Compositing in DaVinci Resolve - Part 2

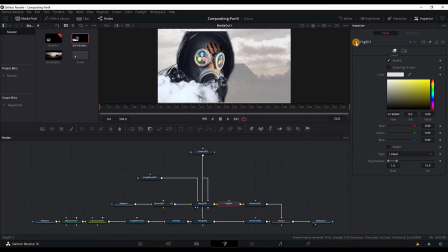12:38 And again, let me disable this node and enable it, and you can see that we added a fog to the scene. So we simulate a fog that it was caused by the too much smoke and fire happening all around of the area.
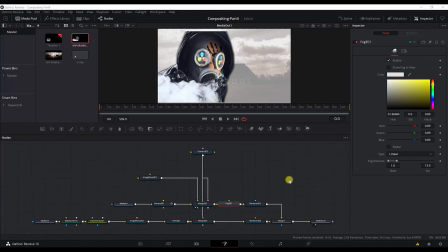12:54 Now we are almost done with this thing. We can now go ahead and add the fire and the smoke from the previous part, or from the compositing in DaVinci Resolve part 1.
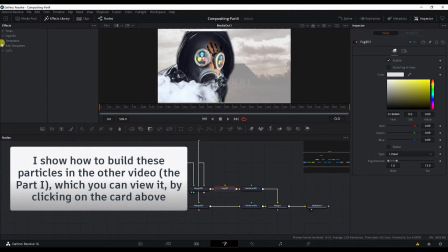13:11 I've already saved that in my templates, so I will go ahead in the effects library in the templates,
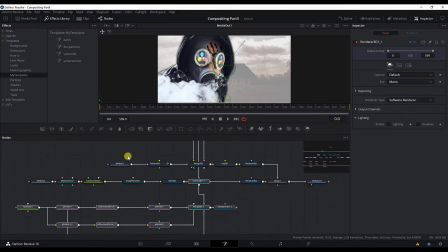13:18 my templates, and bring the fire particles in the nodes. I need to delete these three nodes here because they are not required. We need to merge them to the merge 3D2 node, all of the particles.
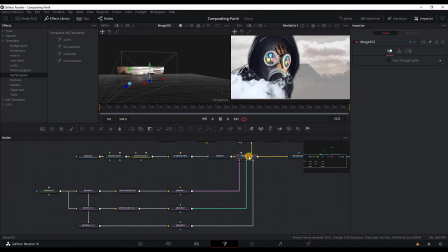13:35 And next, we show two screens. Next, we will have to bring them to the scene, so I will go quickly and do that. Select the PEMeter node.
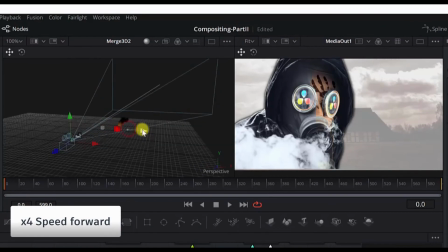Now the third is the smoke particles. This needs to go right under the person wearing a gas mask. We'll make sure that you bring it here, and it needs to cover the camera view.
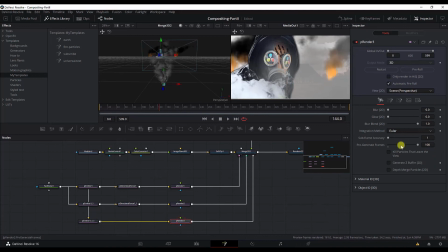14:16 And in this pre-render, make sure that the pre-generated frames are to 100.
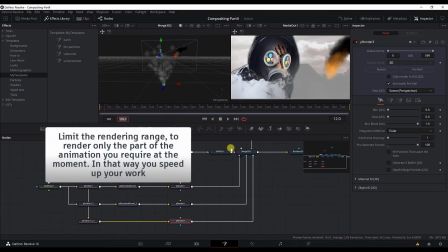14:23 And now let's just render this the first 150 frames.
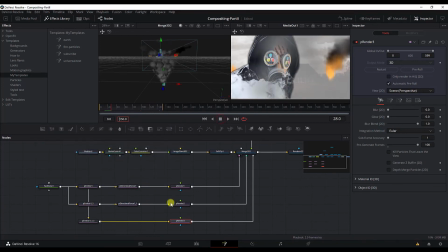14:29 But I would like to edit this pre-render node as well. I would like to pre-generate the fire so that it already starts, already shown in the scene. Now we are done with this part as well.
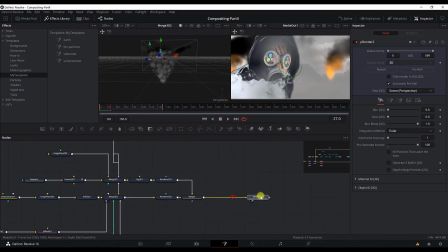14:45 Next, we'd like to add a vignette in this scene so that
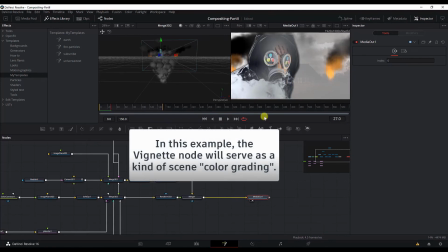14:52 we get that orange look to the scene, like the fire is all around the scene.
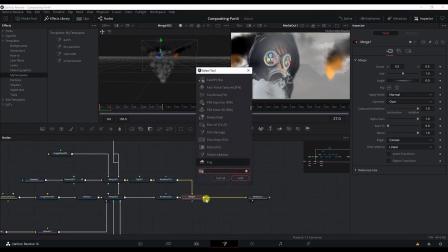14:58 Go to the merge one node, control space, and add a vignette node.
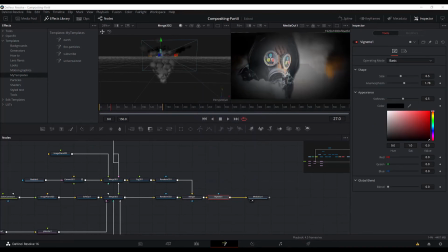15:04 And now in the vignette settings, we need to change the size.
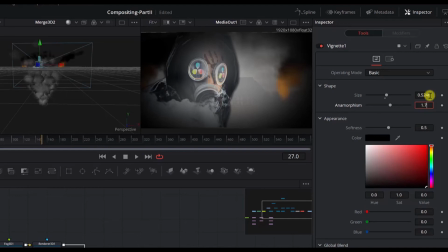15:11 The anamorphism, change the color to these values. also change the softness, change the colors to these values.
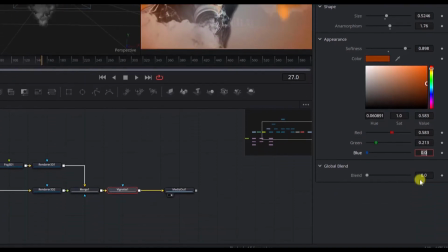15:29 And the blend options too.
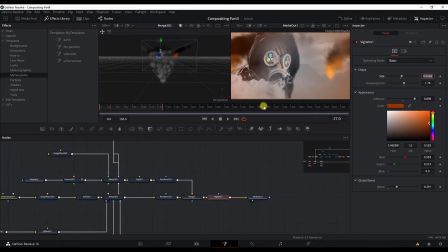15:34 And now we have this, the final scene. We have, before we go to the final rendering, we also need to animate the camera 3D node. So select the camera, go to frame 0 and add the settings. So we want the camera to start from the back of the scene, closer to this house over here, and then move backwards. So we just, to do that, we just need to edit the Z option in the transform tab. Let's edit this to -5, and we need to add a keyframe here.
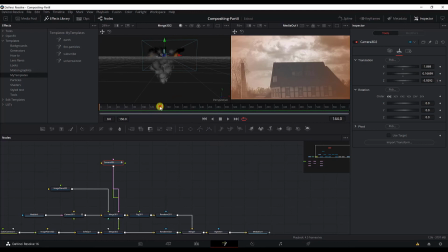16:14 Then you will go around frame 150 maybe here, add a keyframe, and we will change the Z, we will change the Z value to -20. And we have to go to the spline window so that we smooth the animation.